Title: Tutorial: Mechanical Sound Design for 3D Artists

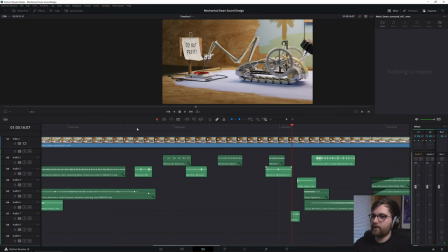But I think we can use sound design to sort of tell more of a story. These are way too loud.
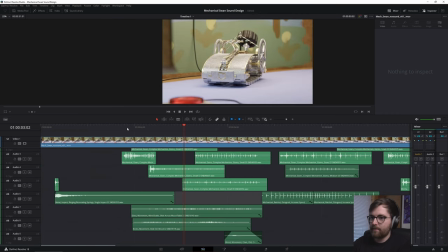I don't think these will be as easy to hear once we add some ambient noise. I think I want to add some fans, just like some room tone.
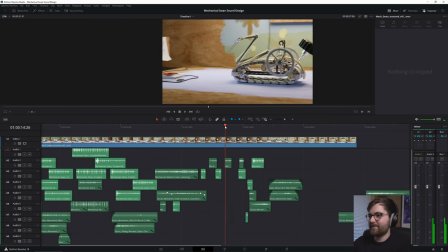Yeah, oh, that's so much more funnier now that we have this short clicking instead.
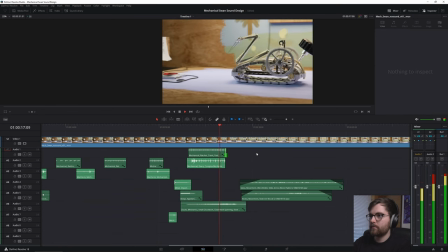And then we want to add the fast one here. Okay, so this motion, when did we start previously?
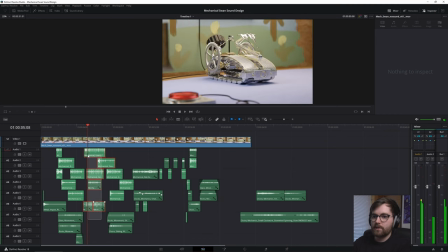Here we go. So let's just take some of this. And let's see what we got.
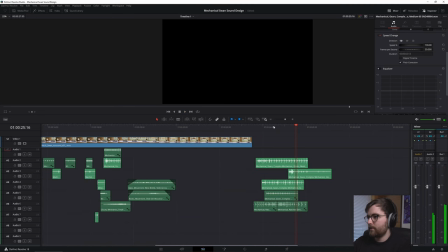Yeah, that's driving sound. So we just want some driving sound here, a little bit more intense. I want to speed this up a little bit since it's going faster. So now just when it goes back right here, that's where we want it.
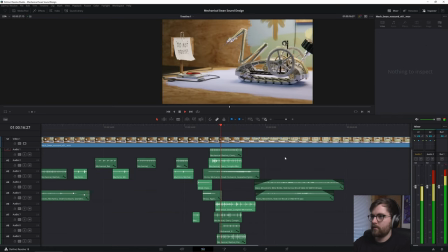Could be too loud. Yeah, it's too many layers.
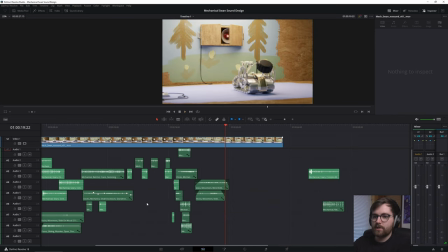Yeah, that's good. Let's delete these. And then let's do one basic rotation sound. We have this one.
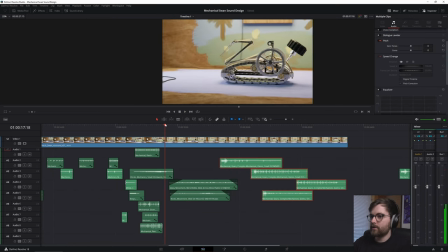Yeah, so here it starts rotating again. These two.
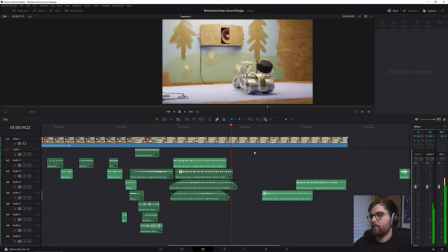Nice. I want some ratcheting. This is really cool opening.
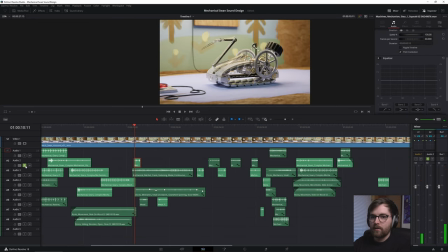Oh, let's add another squeak here. Is this a squeak? Yeah, let's add a squeak to the initial bounce.
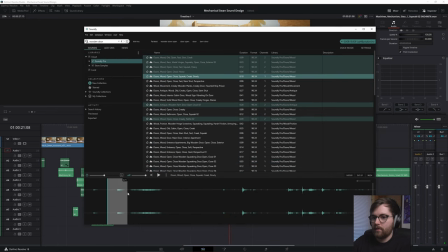Now we just need a wooden door. It's just gonna be like a
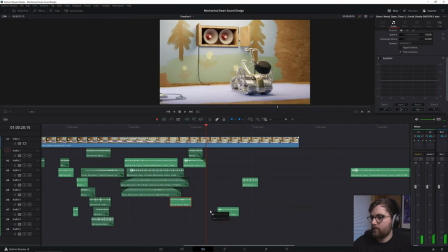good one as well. These are perfect. That's cool. Let's try it. It's too loud.
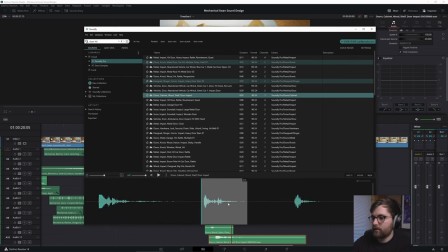It doesn't really... Yeah, this one. And I want to just do a final squeak.
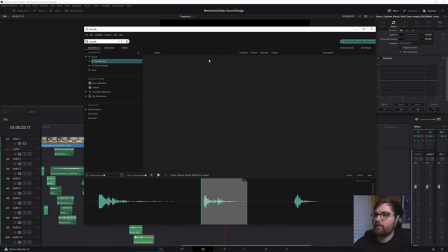I feel squeaks are a little bit funny. Oh, nice.
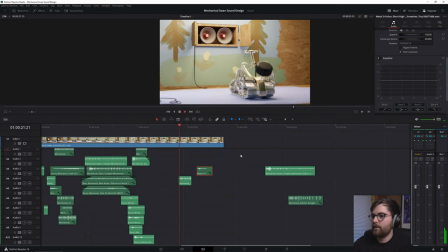This is going to be really nice. This is the last sound of the animation. Nice.
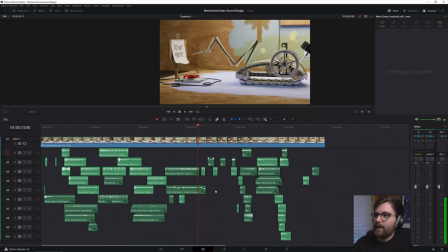Okay, so I feel like this feels a little bit too naked. And now I got the perfect analogy. We are going to add like a room tone or an ambience sound. If you're a 3D artist, that's the equivalent of an HDRI.
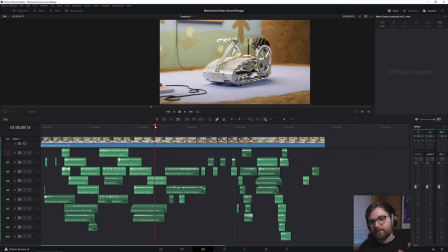You don't really see it directly, but it's just there. And it helped with the ambient occlusion, ambient sounds.
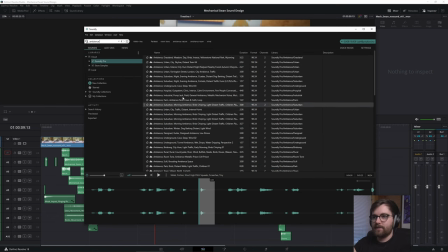It's a perfect analogy. So if you search for ambience, these type of sounds, it is like the HDRI of a 3D animation. Listen to this. This can put you in such a good mood. If you're having a bad day, just listen to some ambience.
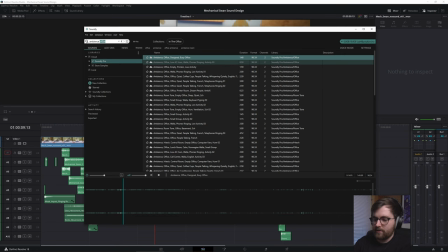Let's try office. No, let's not. Room. Yeah, let's try this one.
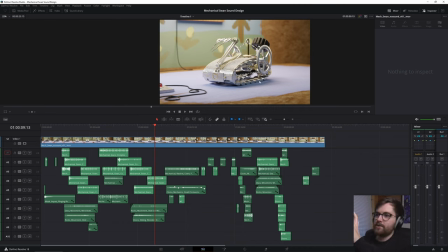Because the backstory of this animation is that we are in some sort of workshop place where some grandfather has made a robot for their grandchildren. And I feel like the grandchildren has painted on this wooden backdrop here.
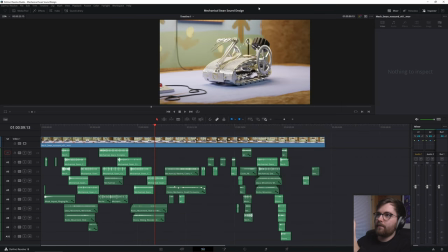So what we want is we want like the audio of some garage somewhere.
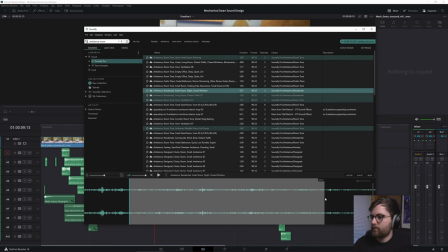I feel like this could work. Let's just try and do a bunch of this. And let's place this at the bottom here.
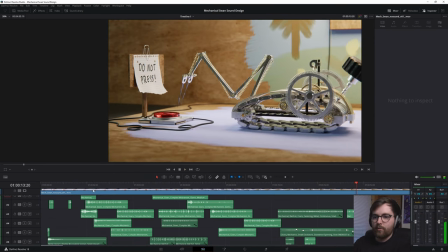It's so nice. The room tone is too loud. Let's do minus.
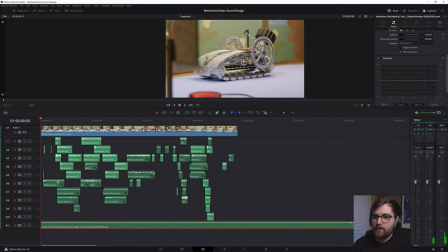Also, I like that the room tone starts before the animation. So let's press Control A to select everything.
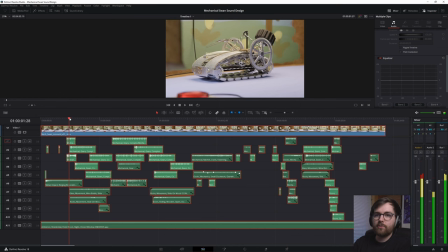And let's just move it like 2 seconds. 2 seconds like this.
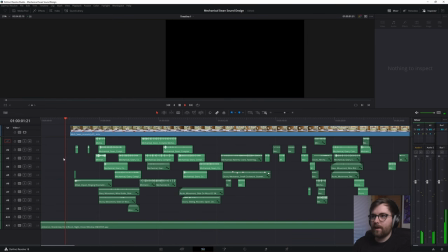And now let's just move this over. So now you got 2 seconds of ambience. Too many cars, I think, in the room tone.
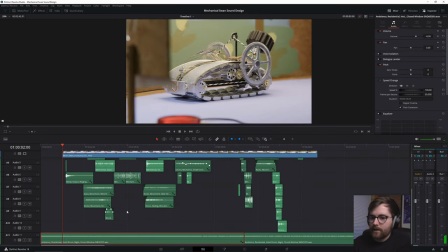So let's just find a part with less cars. Let me actually make sure that the ambience is a little bit lower. I want to do -8. -8. The squeaking is really making us feel alive.